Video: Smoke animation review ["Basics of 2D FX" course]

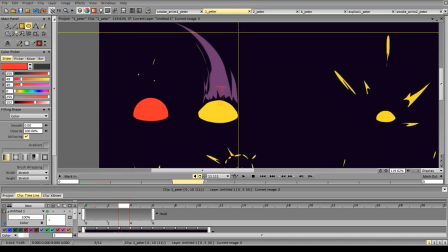[4:22]
This is way more clean and refined, and it just looks better. So next up,
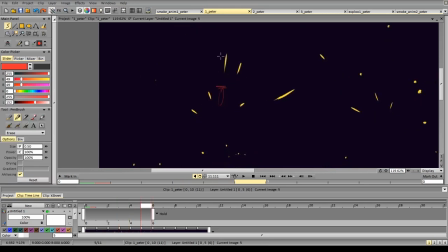[4:33]
so, and then it accelerates way too much, and then here it doesn't accelerate or decelerate enough, so there's not enough deceleration between these two frames.
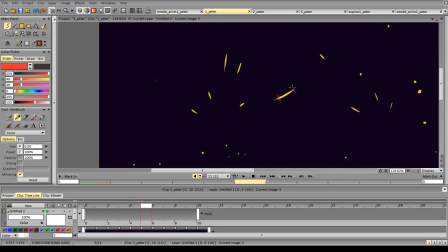[4:54]
Here it's mostly fine. I would decrease the size or the length even more between these two frames, as it doesn't really change much.
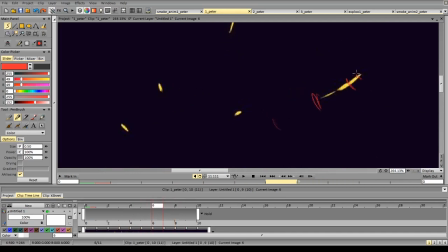[5:05]
Again, here's the problem is that the length doesn't change, and then it changes instantly. And then the particle stops or slows down quite a lot,
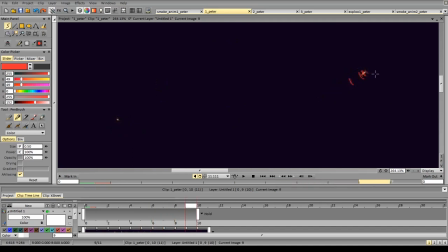[5:22]
stops, and then accelerates again, just a little bit. And the second problem is that here's the direction of the particles, and then this particle just for one frame faces the opposite direction.
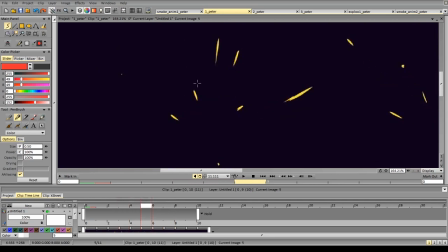[5:39]
Or just a different one. Let's look at this one. This one is okay.
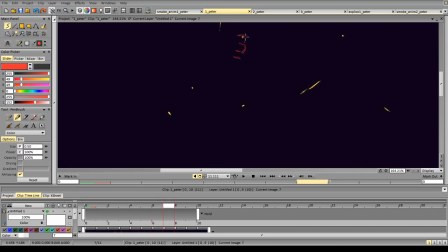[5:52]
Again, it accelerates suddenly between these three frames instead of slowing down.
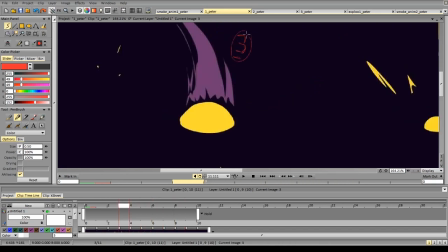[5:59]
So there is no slowdown here.
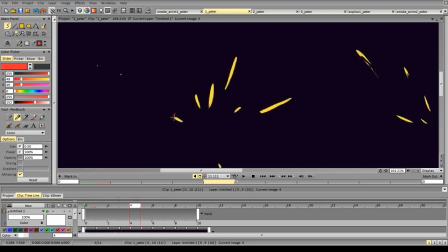And here.
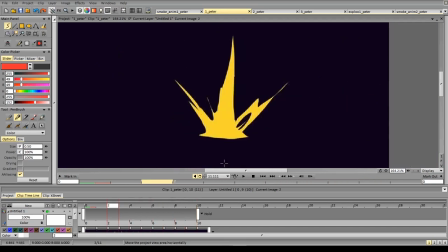[6:14]
Let's look at the next one.
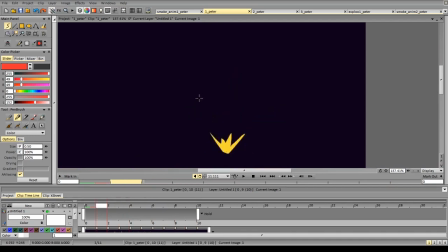[6:18]
So again, being more careful with the contours, and the lines will help a lot. Also, this scene is at the bottom bothers me a bit,
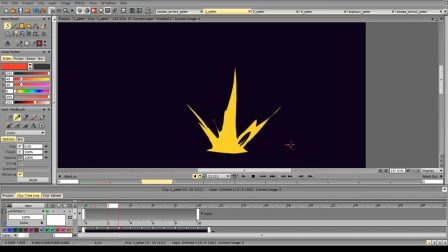[6:34]
because first of all, it's not very interesting in terms of shape language. We can make it a little bit different
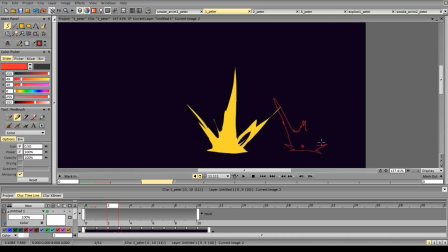[6:47]
and add more direction to it instead of just pointing it straight down to the side.
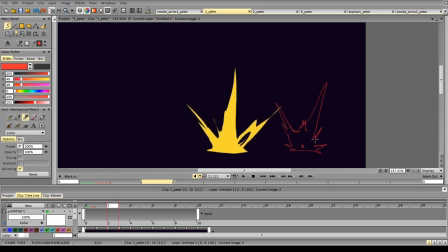And the second problem is that it doesn't really work with the next frame, as we'll get a particle on the right,
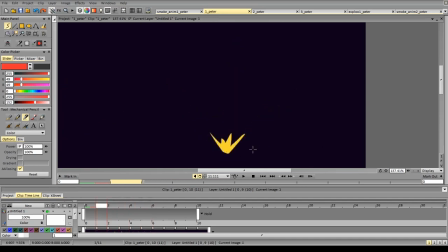[7:18]
but we don't have anything on the left, and the particle moves a bit frantically, so it accelerates the length, then it decelerates, the length is a bit smaller, and then
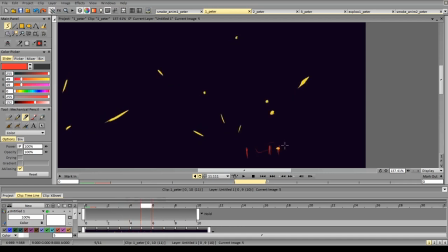[7:37]
it becomes a circle, and it slows down quite a lot, and then it accelerates again. So I would decrease the length at this frame way more, and I would make the deceleration a bit more clear.
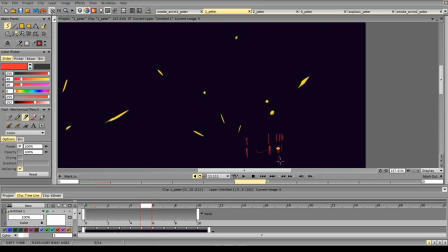[7:58]
So instead of having next one. So here, again, suddenly accelerates and decelerates instantly.